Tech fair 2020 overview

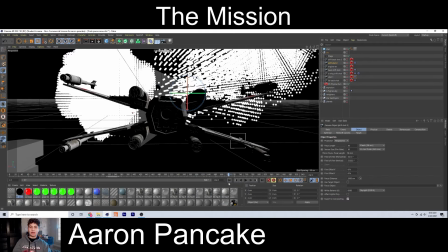It's just, I put it backwards, or more on the back of the X-wing, and still it's inside the X-wing group, so it's taking the animation.
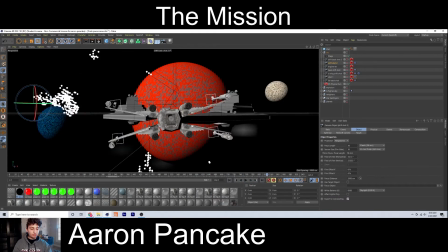For the explosions, I downloaded a free explosion called
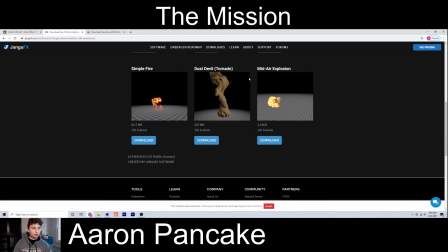Midair Explosion from jangeffects.com.
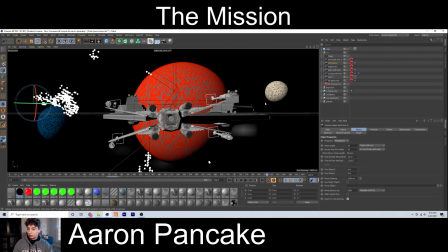And I brought it into Cinema 4D and placed it where I wanted the TIE fighters to blow up, and I created my own texture for it. So I could set the emission to the temperature, and I could set each color to what I want.
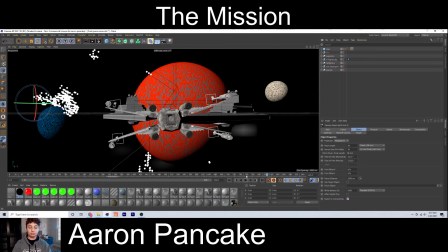I could have made it blue, I could have made it red, I don't know. I didn't make it red.
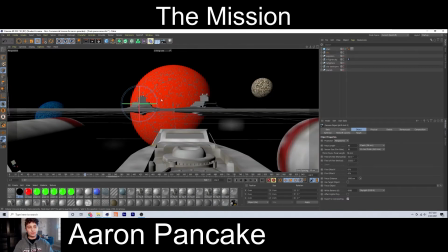Then I rendered out different passes of the project so I could have more control in compositing. So let's go to After Effects to see my compositing.
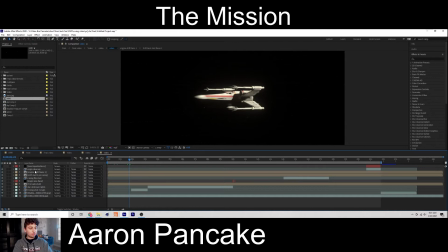So for compositing, I used different tricks to make this short look much better. One of the tricks I used was using the emission pass I rendered out, which looks like this.
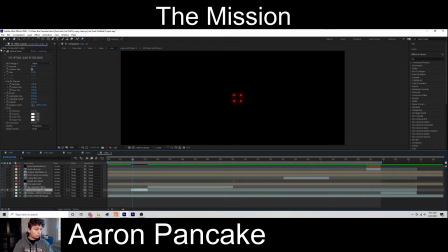And what I could do is add glows onto it. So without, it would be this. And I add that glow back on, and it just gives that little extra movie cinematic feel.
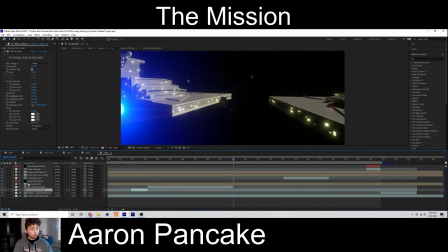On some instances, I would use stuff like lens flares. So we have this engine lens flare.
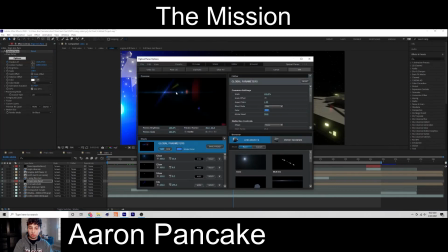I'm using a plugin called Optical Flares to create my flares. This one looks really nice.
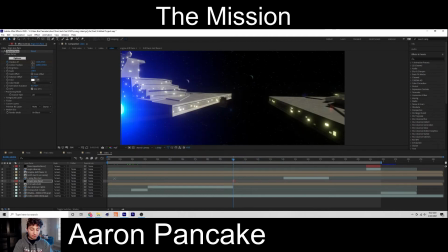I thought it would work really well with this. You got these little flares. Also here, I have lots of emission pass on here, passes on here.
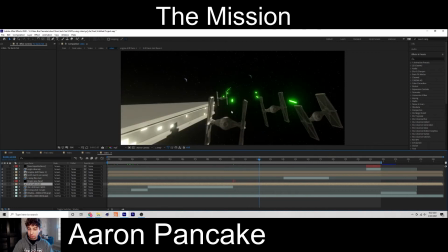One of the things that really looks a lot better after the emission pass is the lasers. So here's what they look like originally. And I had the emission pass on, and they look like Star Wars lasers.
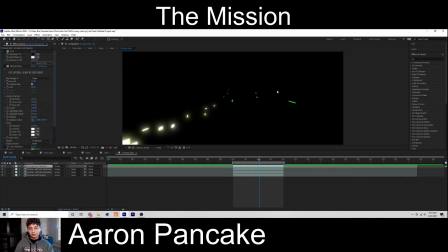So this is what the emission pass looked like originally. I cut out the lasers so I could have my laser layer, and I wanted to just add a glow onto here, but it would still not have that white
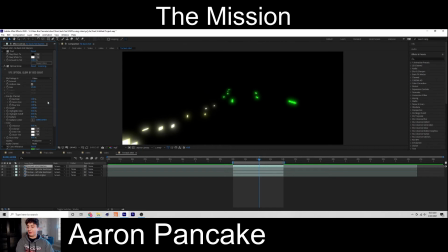core that lightsabers have and the blasters have. So what I did is I added a tint onto it to tint the colors, added glow, and then my color vibrance. So really nice colors coming out of here. Now it looks like lasers. Alright, for this shot, I added different lens flares.
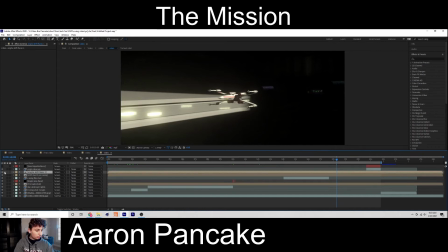So one of them, we have our optical glow on our
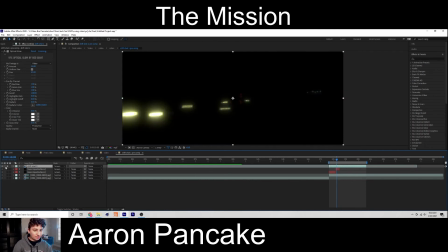emission pass to give us that extra glow.
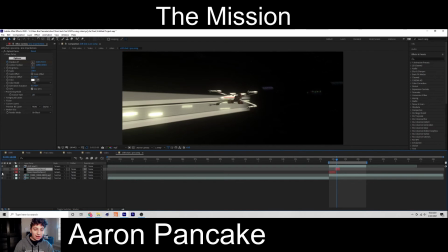And then lens imperfections. So what I have here is I have stuff like this.
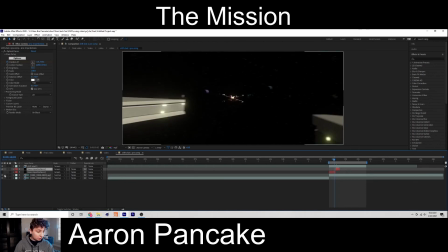Like the lens is a little bit dirty. Or back here, I have this and one down here. And it's very subtle, and especially when you watch it, but your brain notices it and it makes it look a lot more real and professional and cinematic.
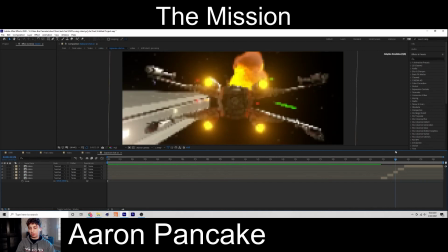So the next thing I did was the explosion shot, to where all the TIE fighters explode. So one thing I did here is what I forgot to do in Cinema 4D is add a shake to when explosions go off. Because when explosions go off, it shakes things. It has that shock wave.
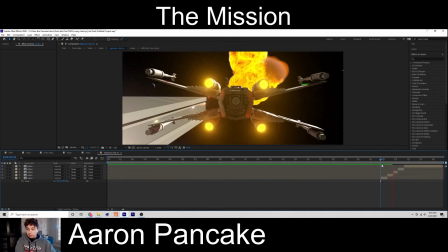So to add that shock wave, I had to do it in post, in compositing.
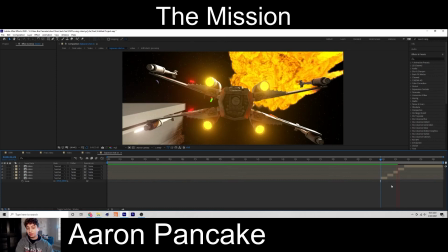So what I did is I cut it up into multiple different layers and added 4 different explosions.
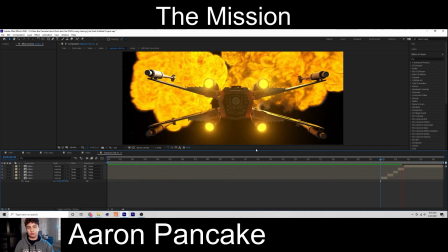And I added a wiggle expression to the rotation, and that gives me that shaking effect.
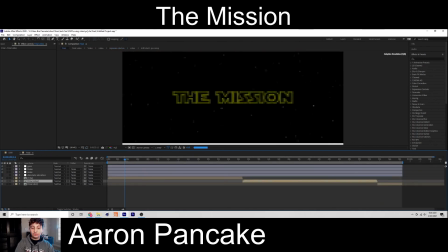For the title, I did it fully in After Effects. It was pretty simple. Just had the mission title go back, and these titles just come up.
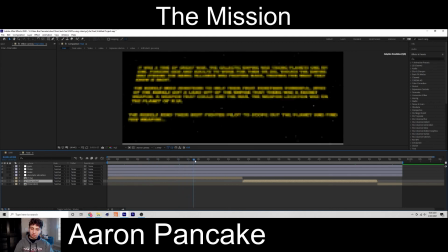Very simple animation, but looks really cool.